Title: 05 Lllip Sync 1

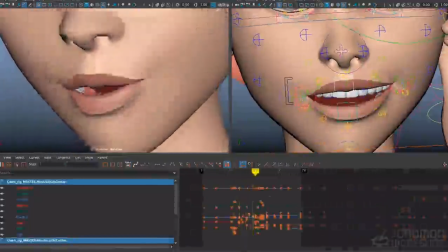(29:01)
Even for the E on ing, I can pull those over a little bit. Here again, the ooh on too far.
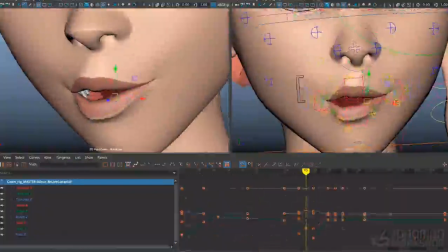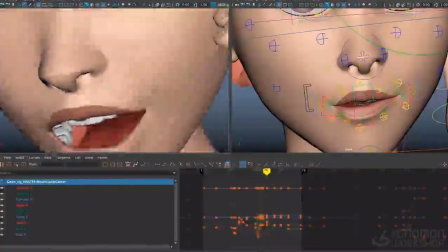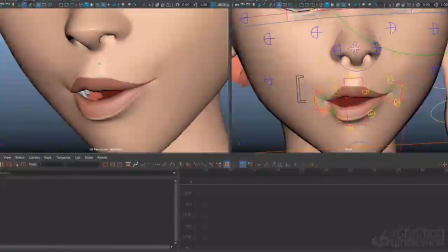(29:22)
I'm also going to do a little bit of Z translation on this to translate the lips away from the face.
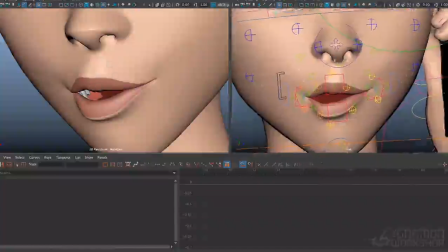(29:28)
You can see from the front view here how the shape really doesn't make a whole lot of sense from the front in its asymmetry and the way it's kind of skewed over to one side. But from the camera angle, it looks pretty nice.
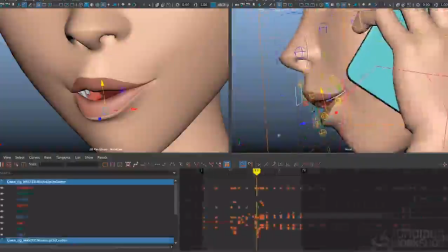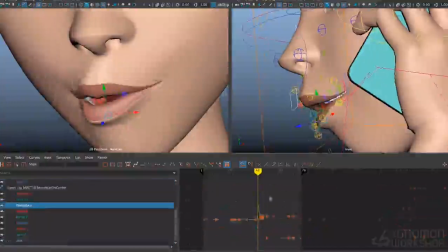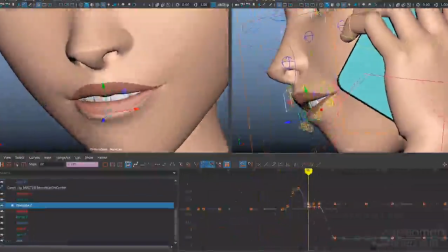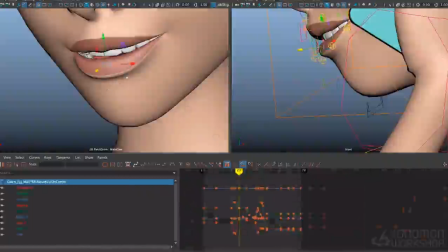(29:55)
I'm just looking back over what I've been doing here. I want to pull this bottom lip down a little bit more to show a little bit of the teeth for the T on taking.
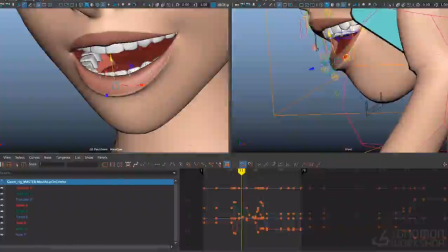(30:05)
And also, I don't like how this curve on the bottom lip is really just like a semicircle. It doesn't really have much bias to it. So I want to try to break that up and add a little bit more shaping to it. You know, I try to work in discrete passes when I'm doing this layered approach.
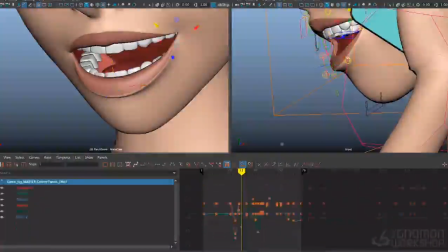(30:25)
But sometimes, you know, you catch things later and you have to go back and adjust things. It's not always a linear pipeline from one part of the pass to another. So again, just trying to get a more interesting curve here,
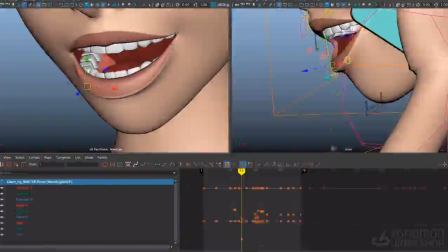(30:38)
maybe something a little bit more like a Nike swoosh and less like just a perfect slice of watermelon, for example. Same thing here. Let's just flatten out this part of the curve a little bit more.
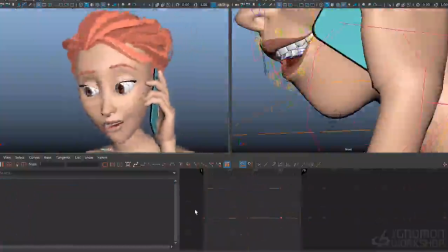(30:50) Are we taking this too far? Are we taking this too far?
All right, I like how that's feeling overall. The things that are bugging me at this point are how there's a lot of movement and stretching happening in the top lip here, and there's nothing in the nose.
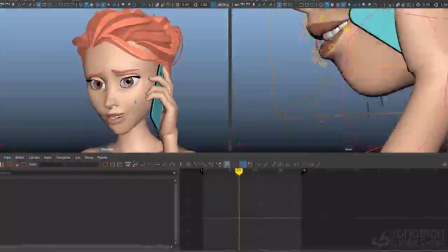(31:07)
I haven't gotten to the nose yet. That'll be part of my polish pass moving forward. Also just loosening up the overall jaw and lower face, using some of the broader controls to add a little bit of squash and stretch and looseness to that.
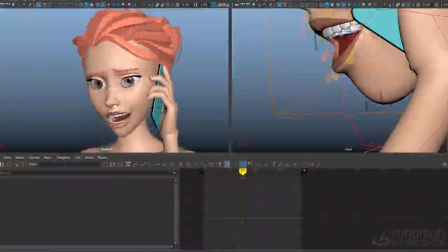(31:20)
I'm pretty happy with what's happening in the lips here. I might still go back and adjust some of the shapes here once I've done all my passes, just to try to push for simplicity and more of a sense of design in the face. But generally I'm happy with the articulation and the fleshiness of the mouth for this section.
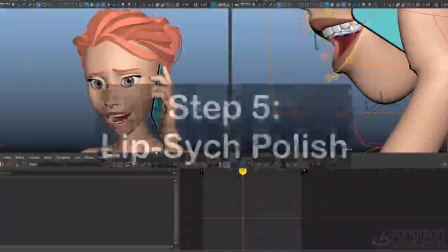(31:37)
Now I'm getting into the polish part of my layered lip sync approach,
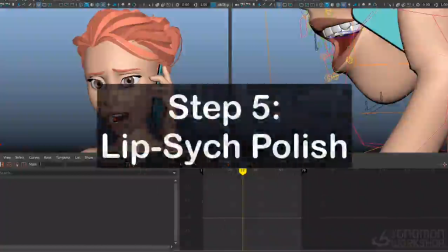(31:42)
and I'm going to start trying to loosen up the jaw a little bit and actually add some left and right motion in the jaw.
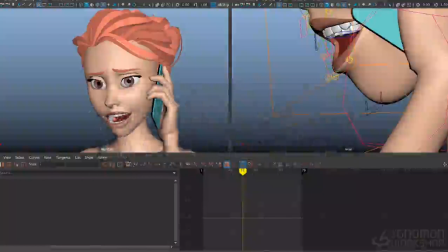(31:48)
So not only are the corners arcing and the lips arcing, but I'd like to add a little bit of arcing into the jaw so it's not just firing on one axis.
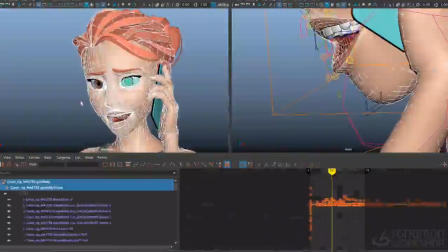(31:56)
I also just want to loosen up the whole lower part of the face a little bit to follow along with the sync,
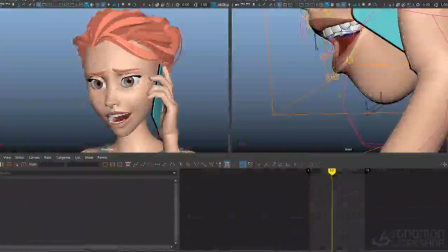(32:01)
and that includes adding some interaction between the nose and the mouth. I'm going to use this broad rotation control here to start loosening up the face. I like this because it includes a little bit of the nose, all the jaw and the teeth and the tongue, but it doesn't affect the eyes at all.
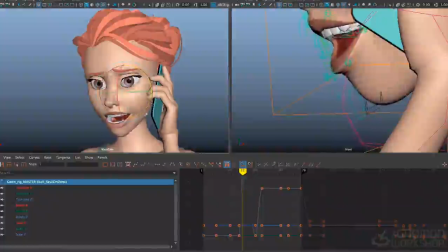(32:18)
So it's a nice way to loosen up the lower part of the head and still maintain that sense of structure.
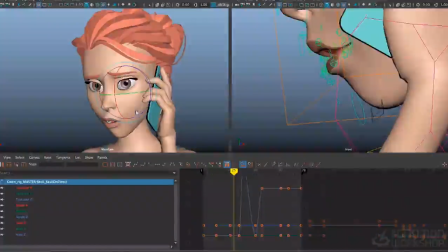(32:23)
So for the ooh here on for we, I'm going to go ahead and just start to move that off a little bit to screen left, and maybe a little bit forward too.
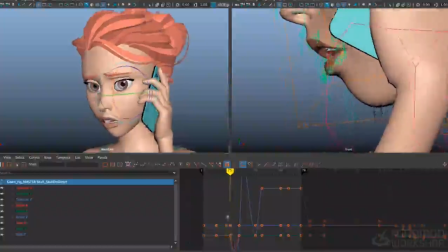(32:35)
Bring that up to the front of the face. We'll just ease out of that previous shape.
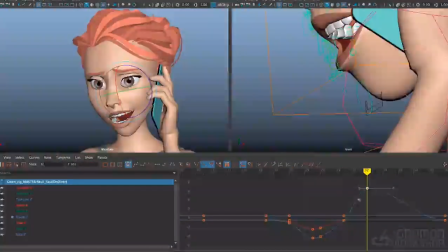(32:42)
And then for the A on taking, you can see we're already doing a little bit of rotation there to slide that over to screen right. I think I could stay there a little bit longer. Maybe it's hitting a little bit hard and I could ease into that.
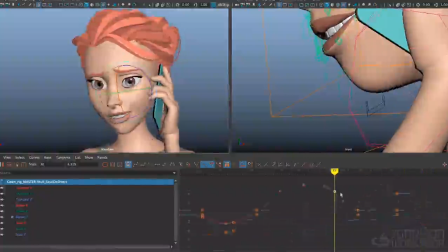(32:56)
And I think I'll stay over there a little bit longer and then have the bigger transition happen into the 2.
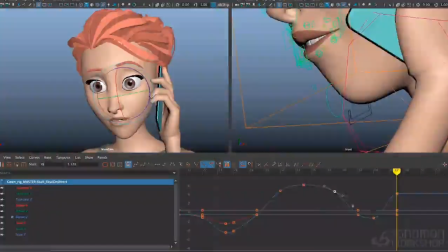(33:03)
And I want that F to happen still at the front of the mouth.